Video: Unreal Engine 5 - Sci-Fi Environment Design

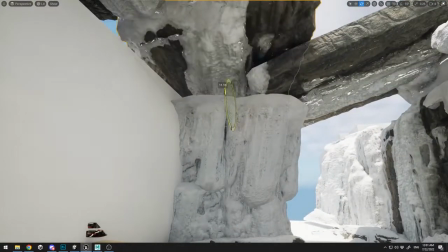2464s
And this is my first pass of creating the top, the roof, and trying to build up this lighting that I told you before,
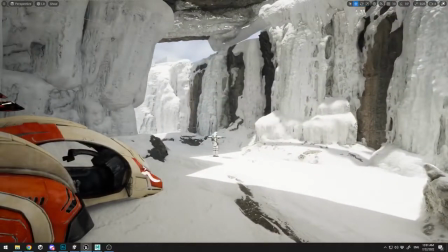2473s
that 50% of the scene, at least for me, is how you will build up the lighting.
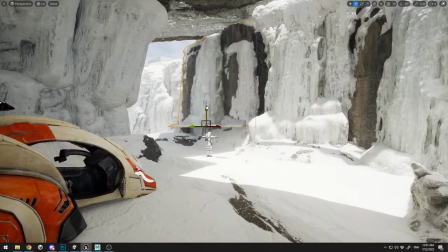2478s
And here you can see I have few gaps over here that I need to fill up, and that's why I deleted my boxes in order to start creating some final pieces and not having those gaps over there.
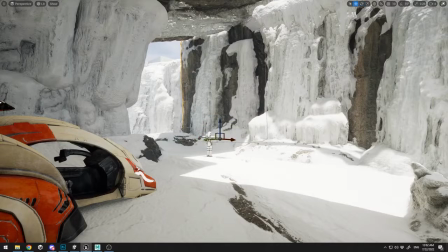2494s
And of course, I'm just blending and copy pasting the previous object.
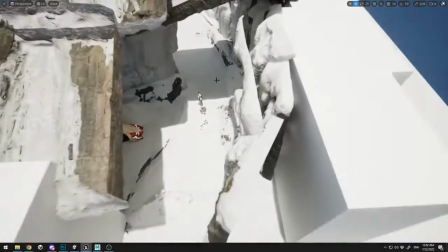2501s
Let's see how it goes.
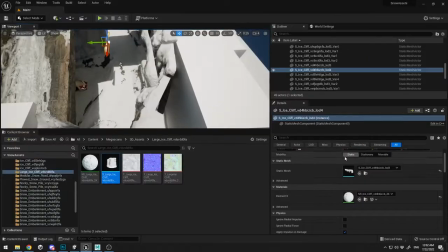2503s
And I'm gonna place this spiky eyes, and I'm gonna turn on the two side faces for them too,
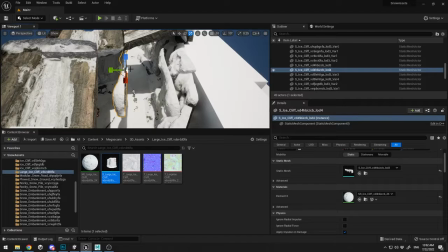2513s
in order to start and create some pretty cool shadow effects. So let's try and rotate this,
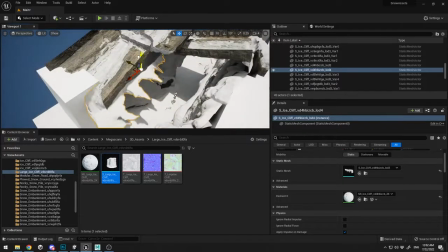2522s
and you're gonna see in the shadow we are creating that some
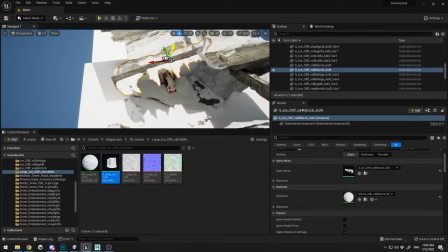2528s
nice spikes over here, just like that. Place them over there, and of course you can rotate and you can blend.
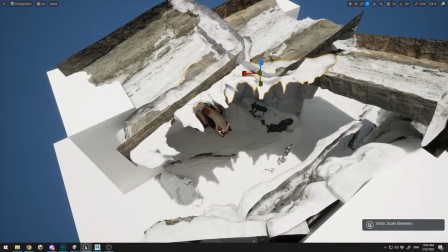2536s
I'm here blending the shadows. I'm not watching the actual geometry here. I'm just watching what is happening on the ground.
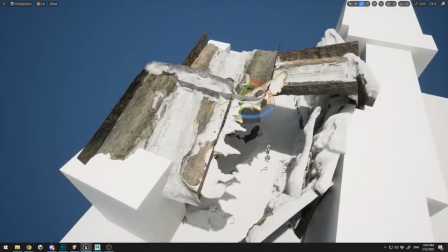2543s
How is the shadow blending?
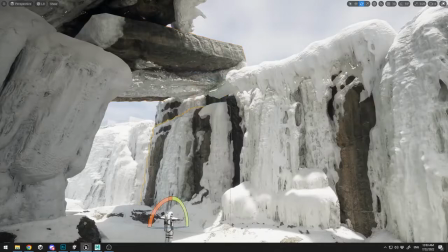2545s
And as you can see here, I start to get the feel of it, that this might work and it will look pretty good.
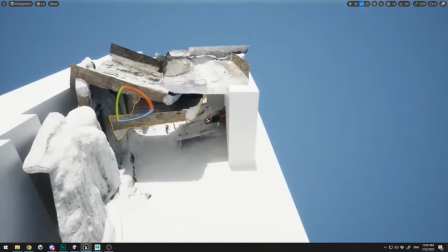2554s
And let me just block out a little bit more.
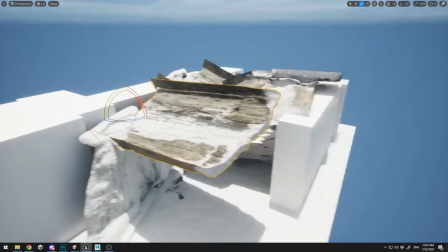2559s
Let me just rotate this and let me blend the shadows.
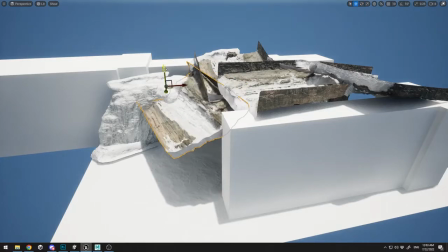2563s
I'm just blending the shadows and I'm just building up the roof of the cave.
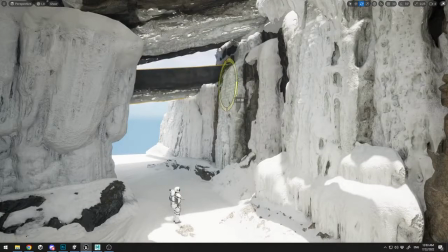2569s
And it's still pretty rough. See that how our roof is not looking good, but think like that.
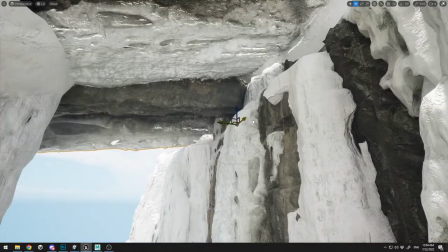2576s
We won't see it at all because I'm gonna place my camera at the floor level and I'm just gonna ignore the roof.
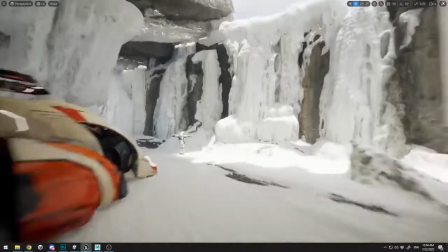2584s
All right.
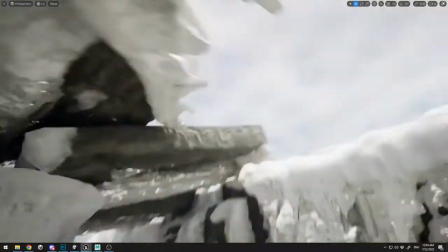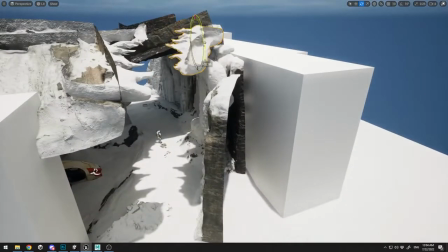2590s
So it looks pretty nice right now, but I need to build up more of these shadows.
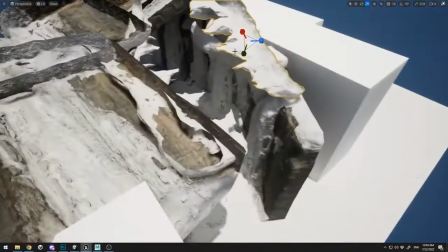2597s
And I'm just gonna place this one too in order to create those spikes.
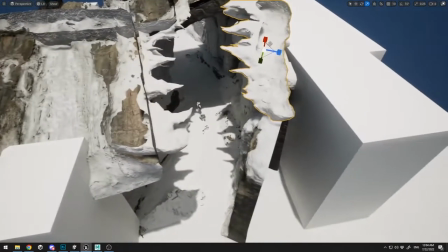2602s
You can, of course, use scale, rotate everything that you want over here.
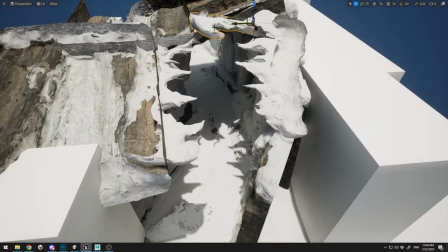2609s
And if you watch the floor closely, you can see that I'm building up these shadows and blending between them.
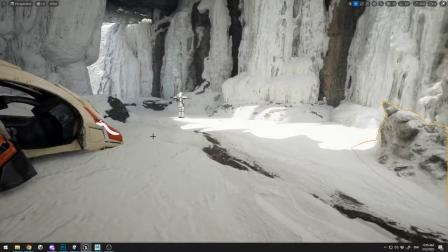2618s
And I don't care that I have this geometry which is not looking good at the top.
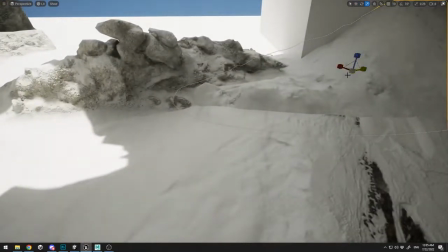2624s
And right now I build up a little interesting shadow over here. Let me place this pile of snow over there.
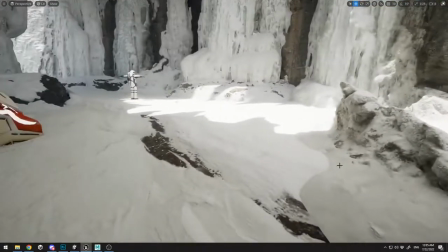2633s
And I'm just trying to blend in with the rest of the snow. And if it's not blending in, you can of course delete it and place another object.
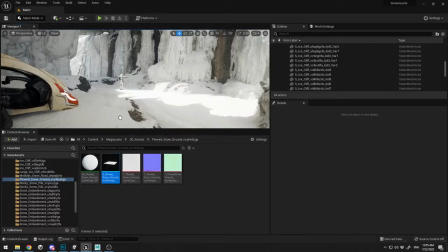2642s
Just get rid of it. Don't push it. Let's see how it looks now.
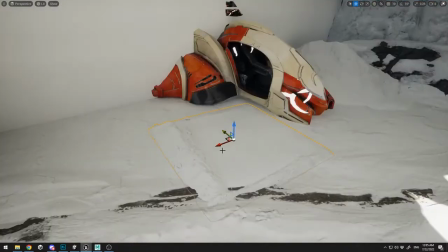2649s
It looks pretty good. And let me try another object over here.
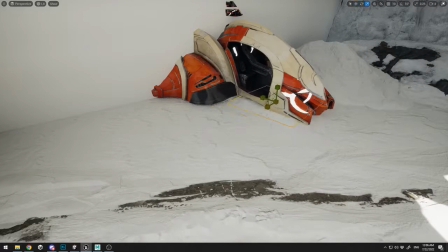2654s
And I'm gonna try and place this to my aircraft, to the vehicle.
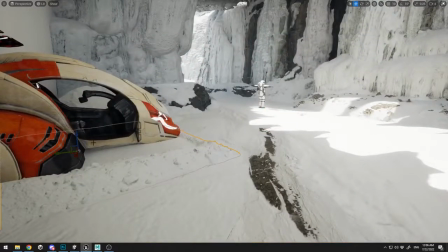2660s
But I think it's not looking that good because this is more of a human
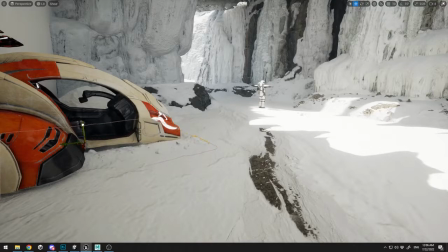2667s
snow created, like from a machine or something like this. Maybe this could fit, but something like this, just a little bit like that.
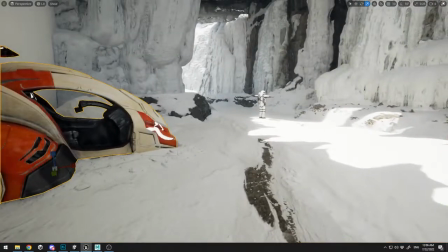2678s
It looks like our ship just dig into the snow. That's at least my idea when I build up this.
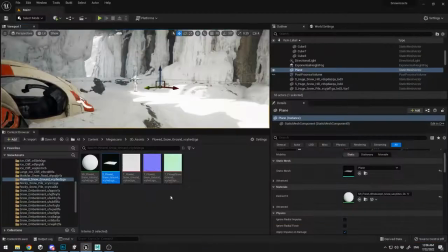2686s
And of course you can tweak everything.
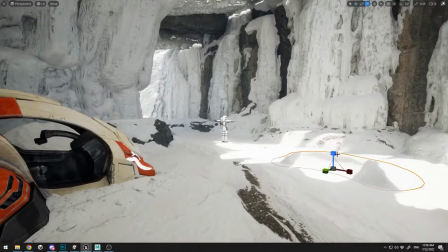2690s
So this is the first phase of blocking out, and it turns out pretty good, I think, for the first pass.
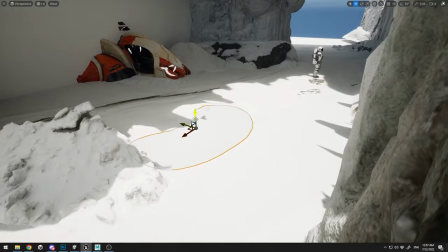2697s
And in the next video, we're gonna continue on and create the next pass.
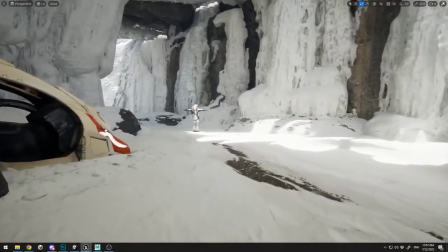2701s
So here I'm just creating some final touches in order to blend the ground.
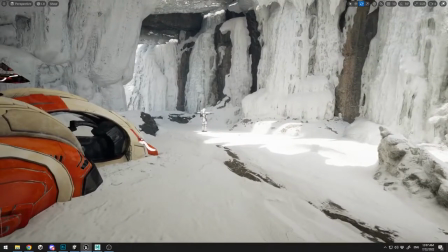2708s
Here will be my camera around here. I'm still deciding where my camera will go.